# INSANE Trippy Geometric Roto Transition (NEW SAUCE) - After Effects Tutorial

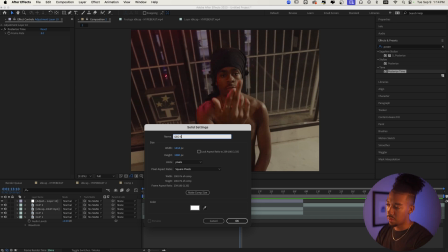and we're gonna call it geosauce why not and then we're gonna put it
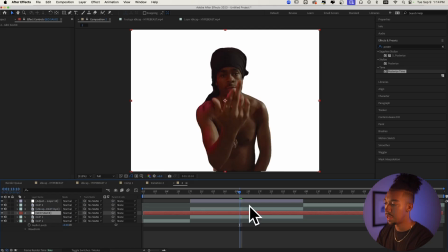below the rotoscope layer which is right here and now we're gonna apply the effects
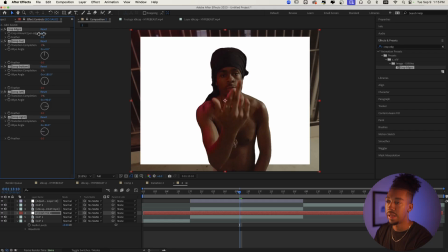crop edges there we go and now we can make crop amount let's say
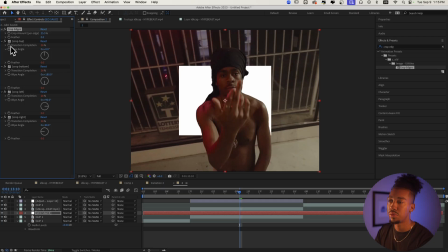25 yeah 25 is pretty good and now here's where the sauce comes in for real as you can see for example with the crop top effect right here when we move it it's gonna you create you get those like
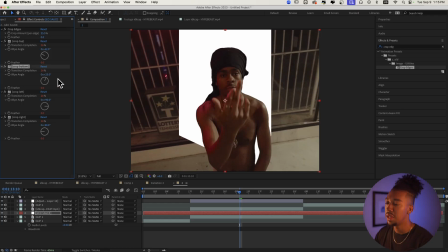yeah as you can see so that's what's going to give it that really cool and like geometric style so let's just do command z on
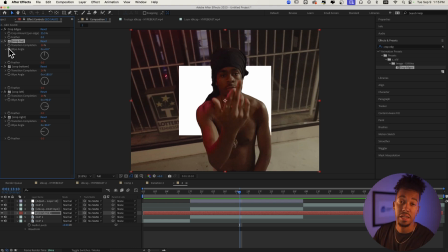those and and now we're going to create an expression it's pretty simple and we're just going to be able to copy paste it so let's do alt click on the white angle let's type
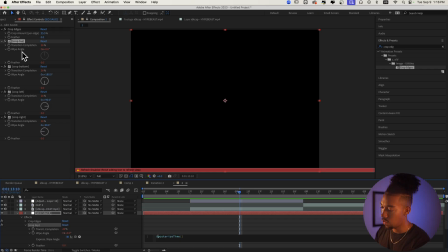posterize time parenthesis eight whoa what is that posterize time eight arrow to the right semicolon press enter and then we're going to type wiggle parenthesis 24 comma and then let's do let's do 80 so now it's going to keep like wiggling so that property
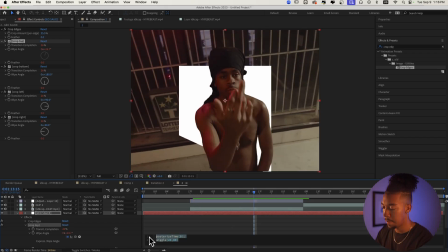is wiggling we're going to do the same thing for the rest we can just copy it command c and then let's do i'll click on that one as
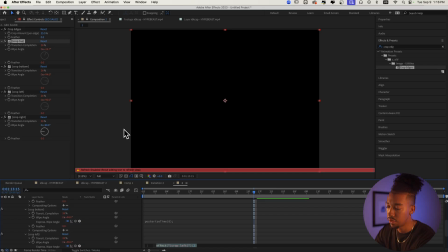well command v the same thing for that one command v same thing for that one command v now we should have this like how crazy is that
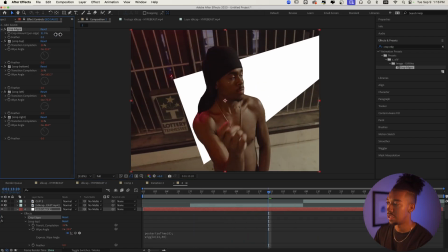like that's insane and you can adjust it you can make it like the crop
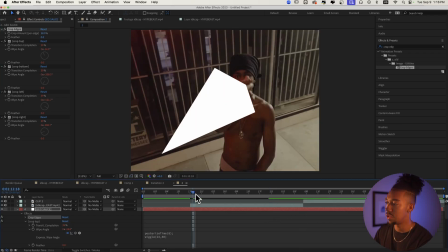amount this if you just want like a small like this in
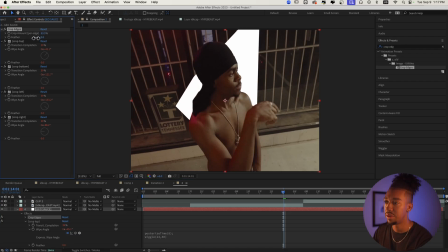the background i think that looks pretty cool i'm gonna make it like 30 gb yeah that looks really cool and
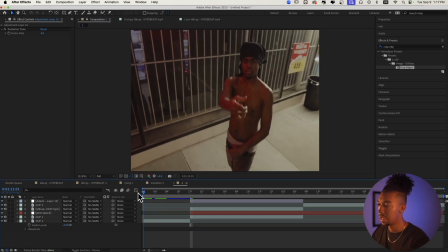just don't forget to chop this up in the beginning and now we should have this that is so tough now before getting further into the effect we're just going to add a transition when the effect comes in that way it's smooth
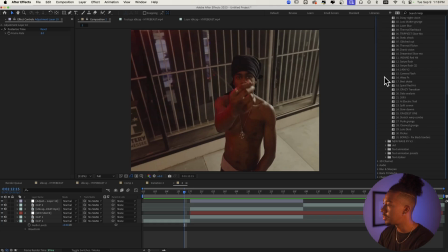so let's do that so we're going to go to my new wave effects v2 presets where you can find so many of these fire transitions that really make
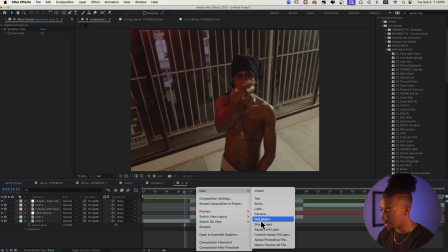it like your video stand out so we're just going to do a new adjustment layer just create a new adjustment layer and then we're going to go with glitch out
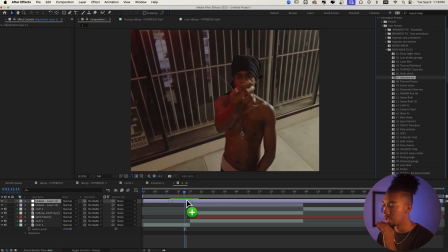i feel like i don't show that one often but in that style it's gonna look crazy i think hey that is really tough that looks insane to be honest one thing i might do though extra sauce so this is like the pulserize time layer right so let's just write like
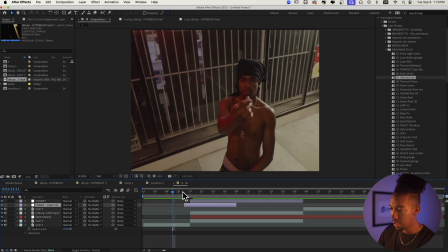choppy and then this effect we can put it like under that way it really matches like the frame when it becomes like low frame so when
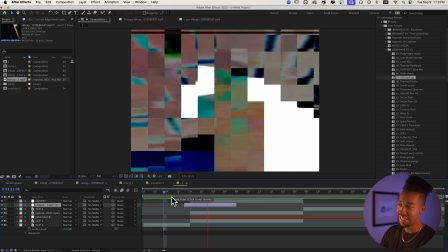we play it now it's gonna be like as you can see it really matches like that style like it's a super fire transition hey i might as well call me chef because i already at this point no one calls me that now we're gonna add some texture to the background really make it
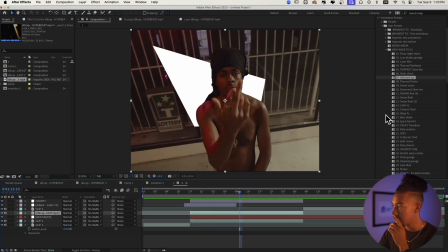stand out let's do that together let's go and we're not done with the sauce actually let me just add you see like geo sauce let's just add a drop shadow to it it's gonna add so much more depth yeah add a drop shadow make it like that we can make it 100 should
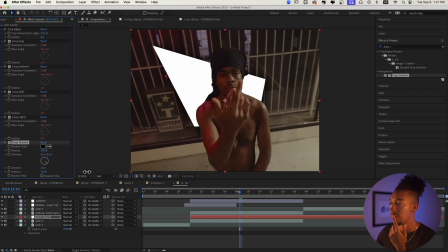we oh yeah it's gonna fit that style do i uh no we're gonna we're gonna let it like just like rough like that that's clean let's see what that gives
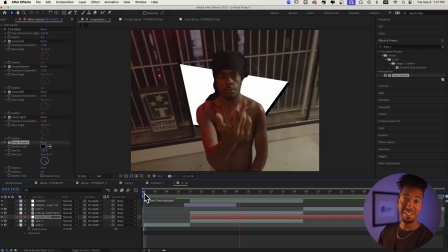us hey yeah that's actually fire though that's
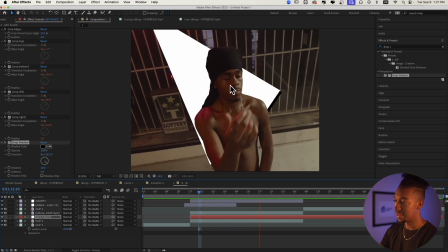actually fire like it really adds more depth as you can see so now let's also
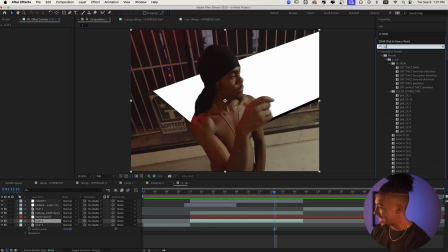like the background right here let's do cc toner cc toner we're gonna
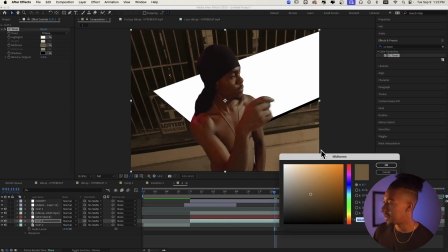add a different color so let's go to mid tones and then we can make it red this red looks pretty cool and we can sauce it up some
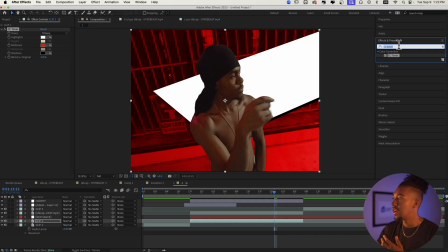more if you don't have the sapphire smith unfortunately i don't we're not going to cover how we can do it like without the plug-in but there's an effect called
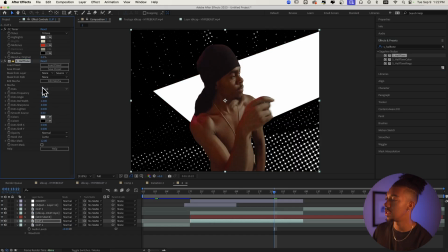sapphire half tone that i love using look at this what the hell and then when you put like cc toner under you're
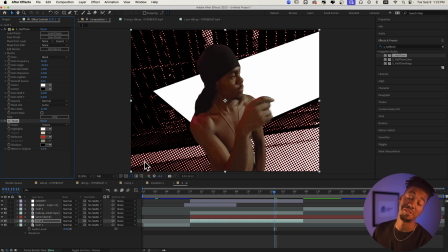gonna get like that touch that is really clean i love it sauce alert